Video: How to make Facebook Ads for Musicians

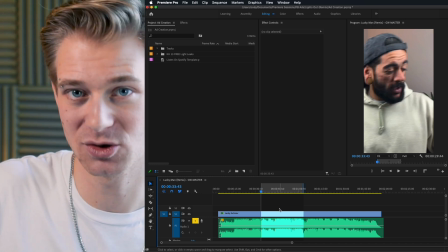(4:06)
There's this cool little intro into it, this instrumental buildup, and then the chorus hits. So here's what I've landed on.
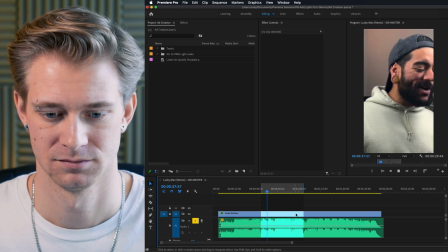(4:12) I wanna thank you for the way that you smile and the way you make me feel like I'm the lucky man.
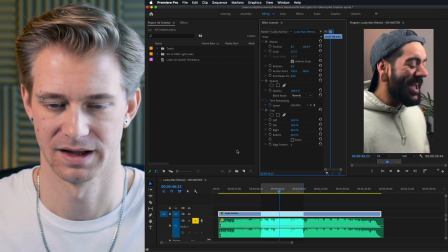(4:22) 'Cause it's you, there's me.
It's a great little part. It starts with this cool instrumental thing.
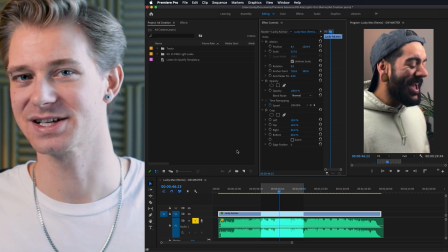(4:28)
It's a little more lyrically driven, and then the instrument kicks in. So I think this is gonna help draw people's attention out throughout the entire section of the song. Now, this was shot on an iPhone. but that doesn't mean that the quality isn't there.
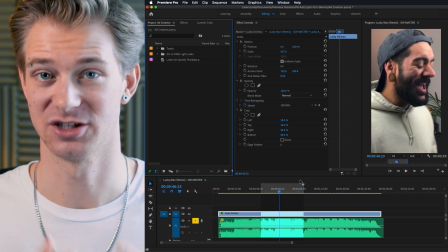(4:41)
But what I'm gonna do is I'm gonna go ahead and just make a few slight adjustments to this particular video to make it pop a little more.
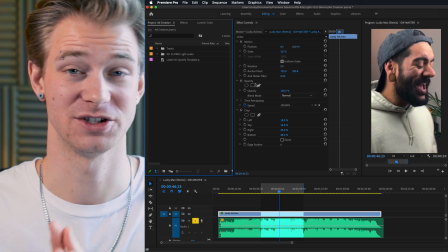(4:47)
Now, like I said, we use this particular setup for our YouTube videos, so I already have a preset created.
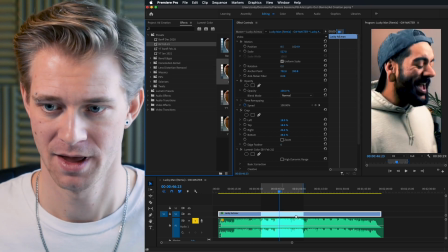(4:52)
If I go ahead and into here, you'll see I have Bellevue February 21, and it just kind of brings out a little more of the contrast in the video and makes it pop a bit.
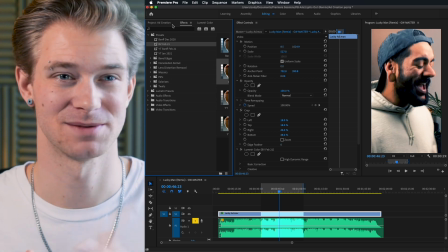(5:01)
But don't feel like this is something you need to do. If you have a little bit of experience playing around with some photo or video editing, you can pop into your colors and play around with the settings a little bit.
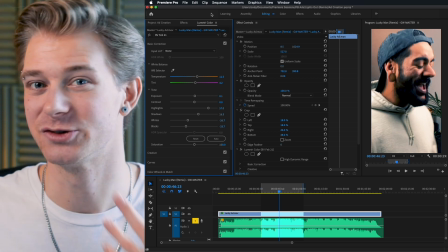(5:09)
But for the most part, if it doesn't need any drastic changes, I wouldn't play around with it too much.
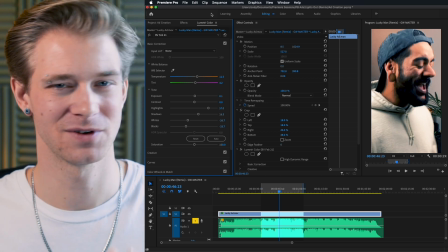(5:13)
You could maybe throw a fun little filter on there, but for the most part, you can just leave it as it is.
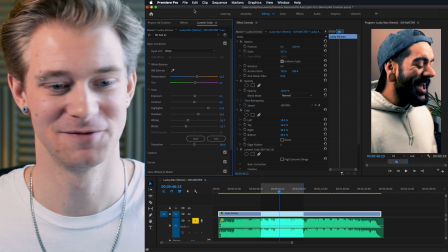(5:18)
But this is a great time to learn, so feel free to play around with some of the settings.
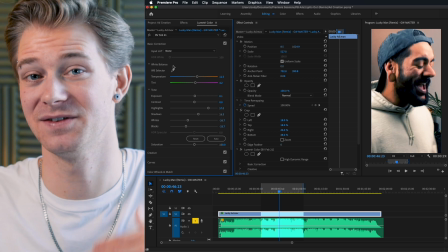(5:22)
Mainly just these basic color correction settings are gonna give you enough of the tools that you need to help make your image pop a little bit more.
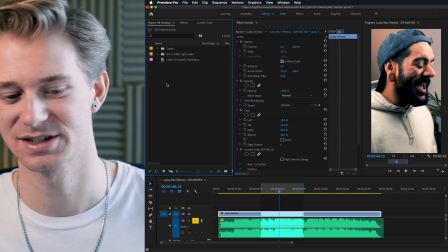(5:29)
But if I go back, we're gonna add a few things to really help pull this out a little bit more.
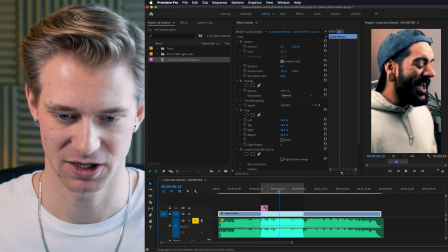(5:33)
So the first thing that I wanna do is add this template that I created on here. So if I go ahead and drag this out, you will see that this says listen on Spotify.
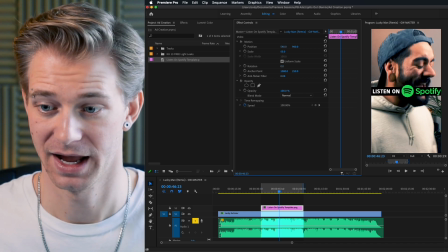(5:42)
Now, this is something that I just created and I'll actually give away to you totally for free.
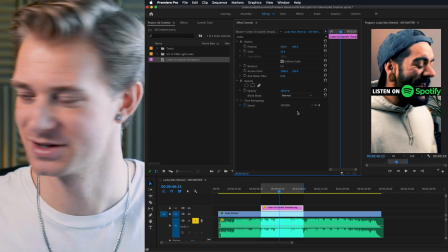(5:47)
I have a link down below if you want to go download it. There's no hidden tricks. You don't need to sign up for anything.
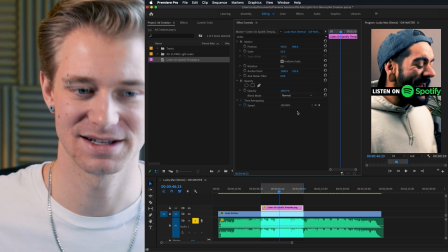(5:52)
It's just this really helpful template that I've started using on all of my ads. So if you want to download this, links down below, totally free.
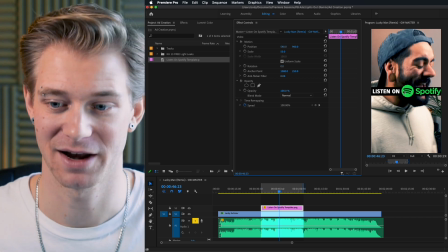(6:00)
Go ahead, pick it up, or feel free to make your own. You don't have to use this little banner. I just like to have a call to action on the page.
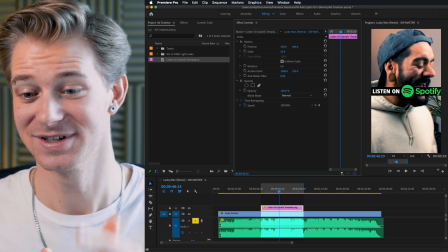(6:08)
So when someone sees this ad, the first thing they're being told is to listen on Spotify. And that's what I do with my ads. I try to drive all of my traffic to Spotify because I want to trigger the algorithms and help get more plays on Release Radar and Discover Weekly and maybe some editorial playlists. So I push everybody to Spotify, but feel free to do whatever you want with this one. Once again, this is the one that I'd recommend. So links down below if you want to go ahead and download this. Now I'm going to go ahead and put this right about here.
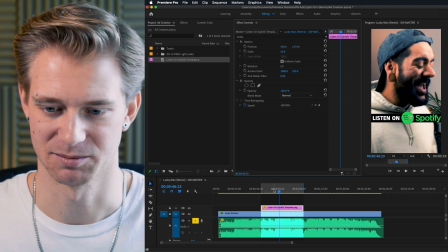(6:36)
I might play around with that in a minute, but I think that's a pretty good starting point. So now it's just going to say listen on Spotify as I play through.
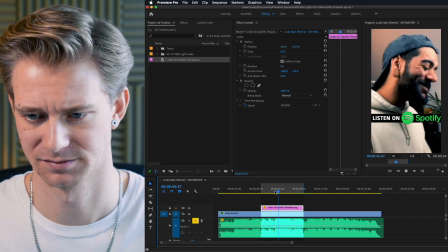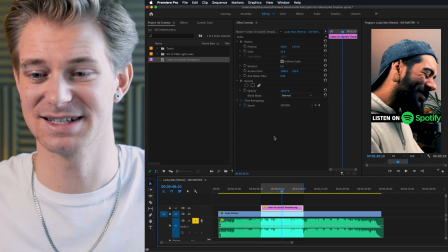(6:48)
Which I love. I think that looks really good, really clean. It doesn't take away from the background image and him singing too much.
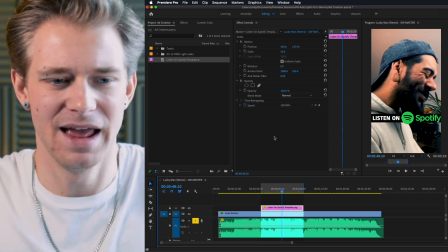(6:55)
You're still gonna get that one-on-one personal connection. I've seen some ads get a little too busy.
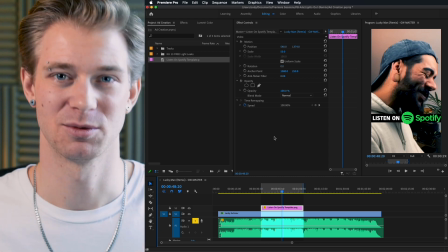(6:59)
I used to put our band's logo on there, so it would just say Bellevue down below with a little watermark, but I find it takes away from the ad itself.
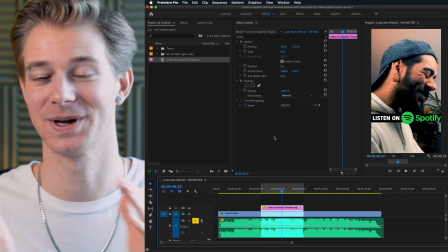(7:07)
I want somebody to watch this and not have to get distracted by too much going on the screen. So less can be more.
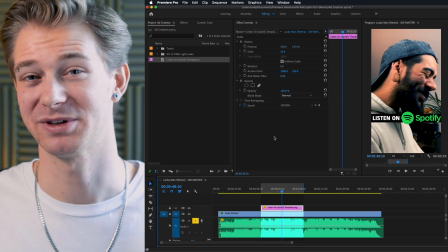(7:14)
I know I am using this listen on Spotify, but I really want to make sure that when people hear this song and they like it, their first thought is to go listen on Spotify.
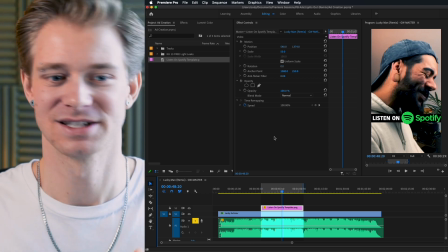(7:22)
So I think it's probably a good idea running something like this, some sort of template or logo across the front.
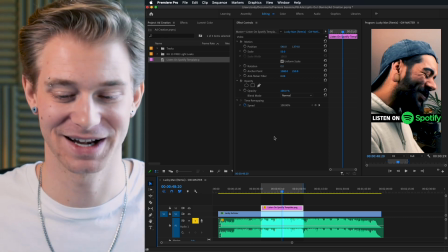(7:29)
But like I said, advertising is all trial and error, and marketing is trying out different things and finding out what works for you.
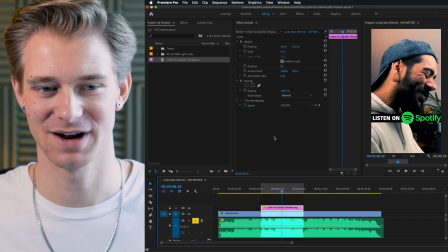(7:35)
So feel free to play around and do your own thing.
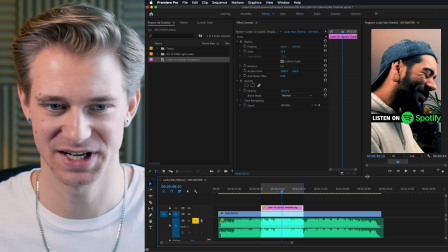(7:37)
Now, I want to add a little more pop and a little more spice to this video, so I actually have this free Light Leaks pack.
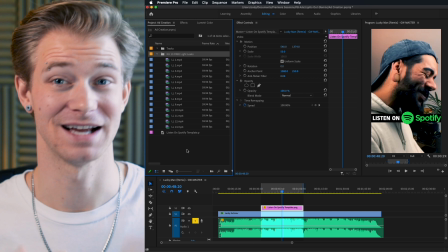(7:45)
I will see if I can find the link to it and link it down below. It's not mine, I don't own it, so I can't give it away to you, but I did download it for free on the internet,
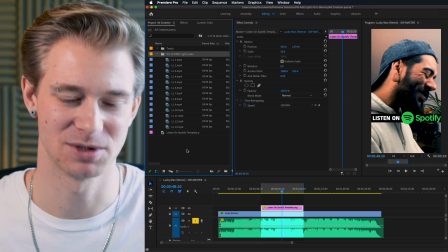(7:53)
so I'll see if I can find that link and drop it down below because I really like the way these Light Leaks look.
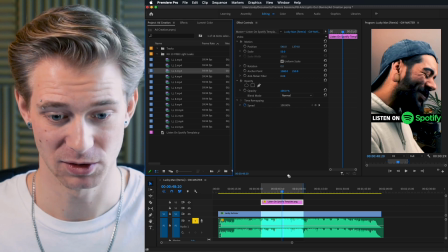(7:59)
So I'm gonna go ahead and just drag that up one layer. Now I'm gonna pull in one of these random Light Leaks and see what it looks like.
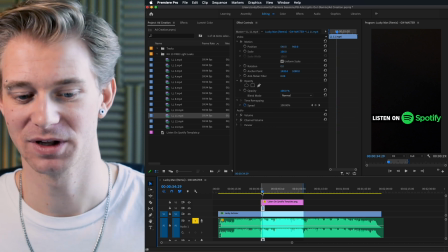(8:05)
Now, if you are using these Light Leaks, if you just pull it in by itself, you won't see anything. It'll make your screen black.